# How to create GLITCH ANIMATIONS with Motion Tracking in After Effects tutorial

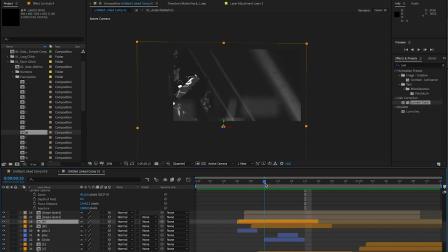(7:20)
And it's actually cool when you do this kind of effect with the camera moving it creates the depth of the shot so that was some of the the techniques that I used to generate that and then you're also going to notice that there's some little design elements that I animated with shape layers
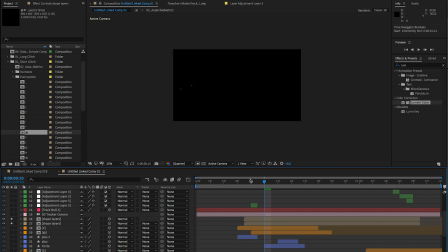(7:37)
so if I just solo these these are just small little dots these are just all added little pieces to see what that looks like there so these ones here by I'm gonna go ahead and go into this composition
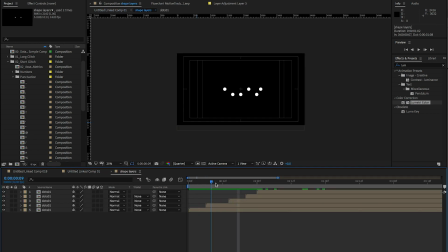(7:50)
so in in our shape layer I just animated dots as you can tell I
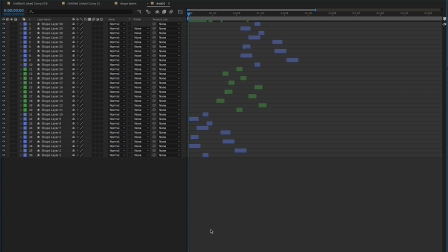(7:56)
just I animated one component I've duplicated it so this is what the timeline looks like for the animated dots and none of them have keyframes
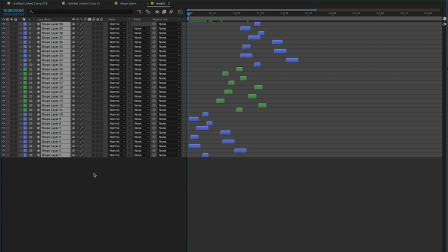(8:04)
so this is all just the same technique that I use for doing the glitch effect with the adjustment layer is the same technique that I used before animating
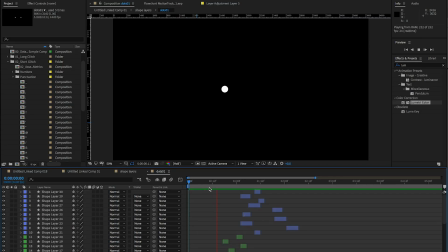(8:13)
these dots so if we preview it it's just a bunch of layers that are cut
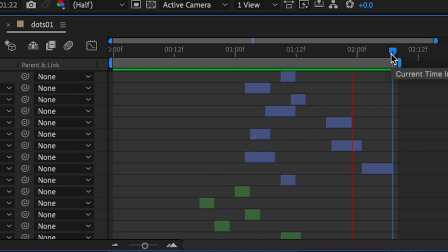(8:18)
to maybe one or two frames and they just create this cool little data glitch effect.
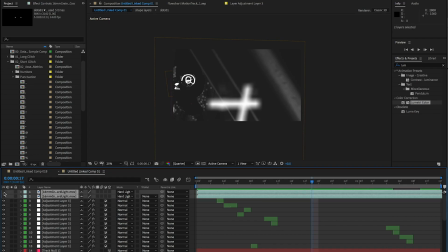(8:23)
Added some 16 millimeter grain on the upper right I added the grain and then I added another layer on top of that and that just kind of gives it a little bit more of that look. I kind of wanted to go for that grungy kind of you know look for this so that was a technique that I used.
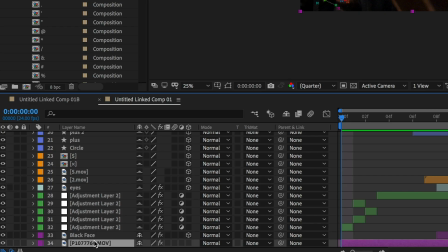(8:41)
To animate the the points on the face if you select your layer here and you go to your effects control and your 3d camera tracker if you
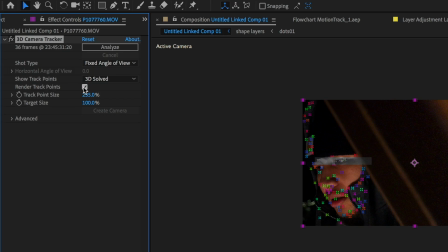(8:50)
check render track points that will render out that data
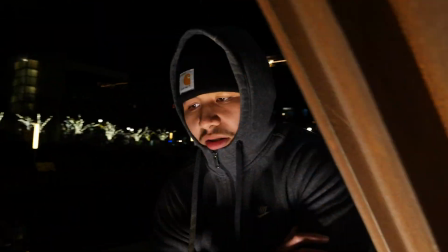(8:55)
in your video okay that pretty much wraps up the end of the video let's take a
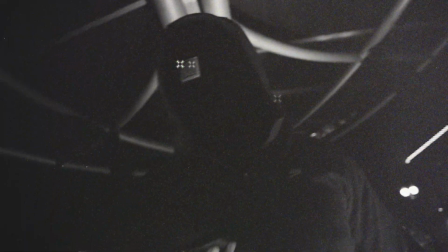(8:59)
look at the final animation